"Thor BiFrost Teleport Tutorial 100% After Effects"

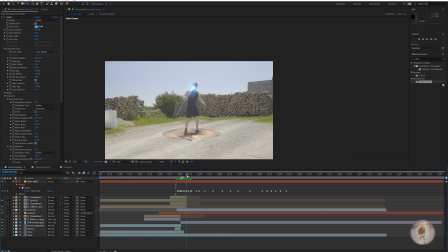(46:08)
Glowing blue catches it. What you also can do is add some fake motion blur.
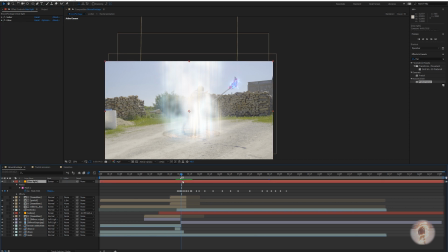(46:16)
So for here, I'm gonna go layer, direction blur,
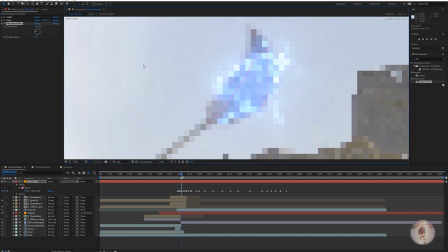(46:22)
change the direction, the actual direction is going in. So left, blur.
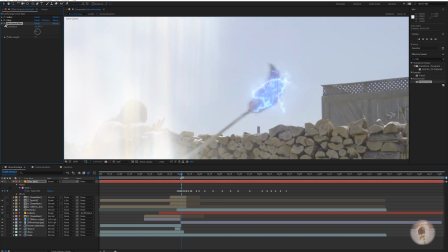(46:33)
Just a little bit. It adds a little bit of motion. Keyframe.
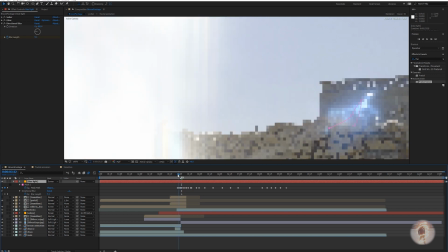(46:41)
Press U to see where all your keyframes are. At the beginning of that.
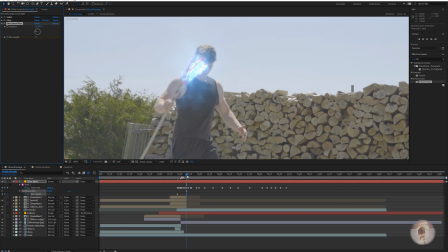(46:52)
Slightly decrease as it gets closer. Then afterwards, bring it down.
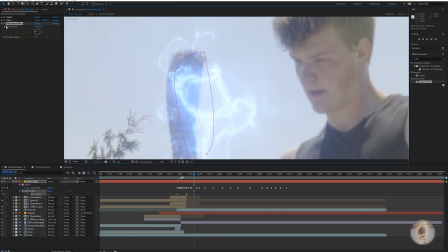(47:05)
You can leave it so it adds a bit so the edges aren't as sharp. I'm gonna leave it at 0.5, so adds sharpness to it.
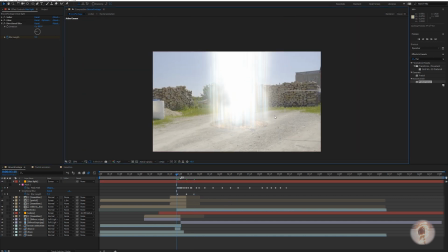(47:19)
Now have the weapon of choice towards lightning.
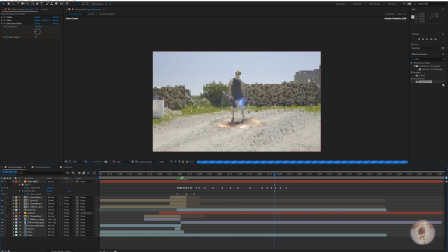(47:31)
Now here at the end, what I did was I'm gonna have it slowly fading away.
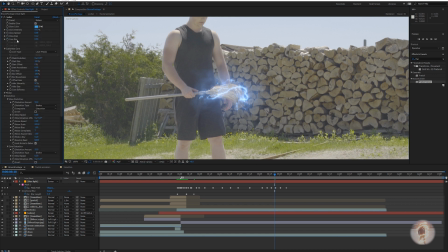(47:40)
But to do that, you just go to saber or size, keyframe, and where the animation is done, change it from whatever it was. So now you have it slowly fading away.
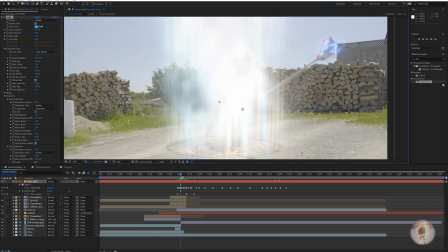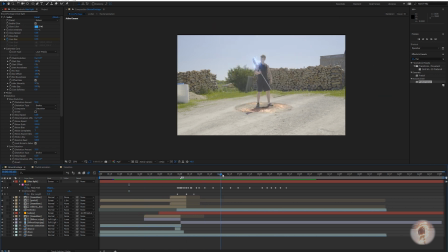(48:08)
Alright, and after you've gotten the blue lighting effect, it pretty much wraps up the effect completely. You have it animated to your liking.
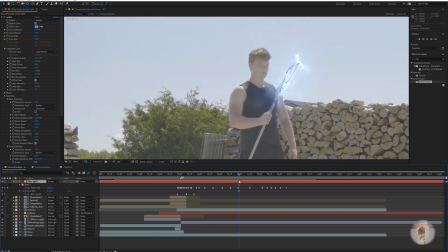(48:19)
You can adjust the mask, like to cover a few things that are not working as much.
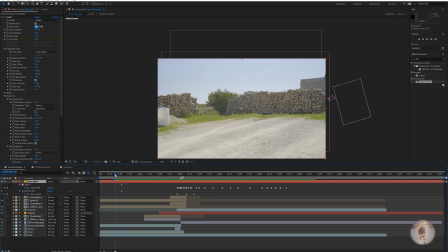(48:27)
But this is the final product that you should get. Slowly fades out.
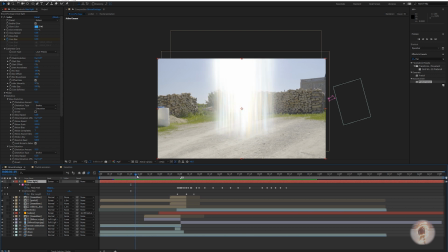(48:42)
To sell this effect more, what you can do is pre-compose all this and add a camera shake for when the portal comes down and pushing it away. When he catches it, add a bit of shake as well.
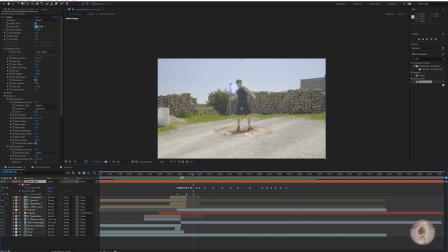(48:57)
If you also shoot in 4K like this footage is here, you can
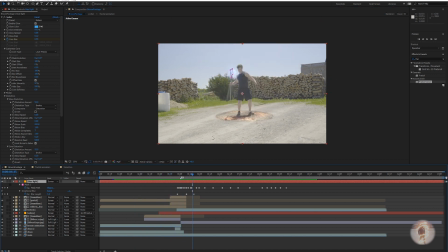(49:02)
rescale it and have it so that the camera is not static and that it's more action shot, I guess. Yeah, that's pretty much the effect. It looks pretty nice in my opinion and quite simple and only uses After Effects.
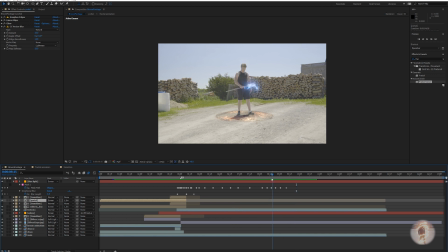(49:21)
Thanks for watching, hope you enjoyed. Subscribe if you want to see some more tutorials.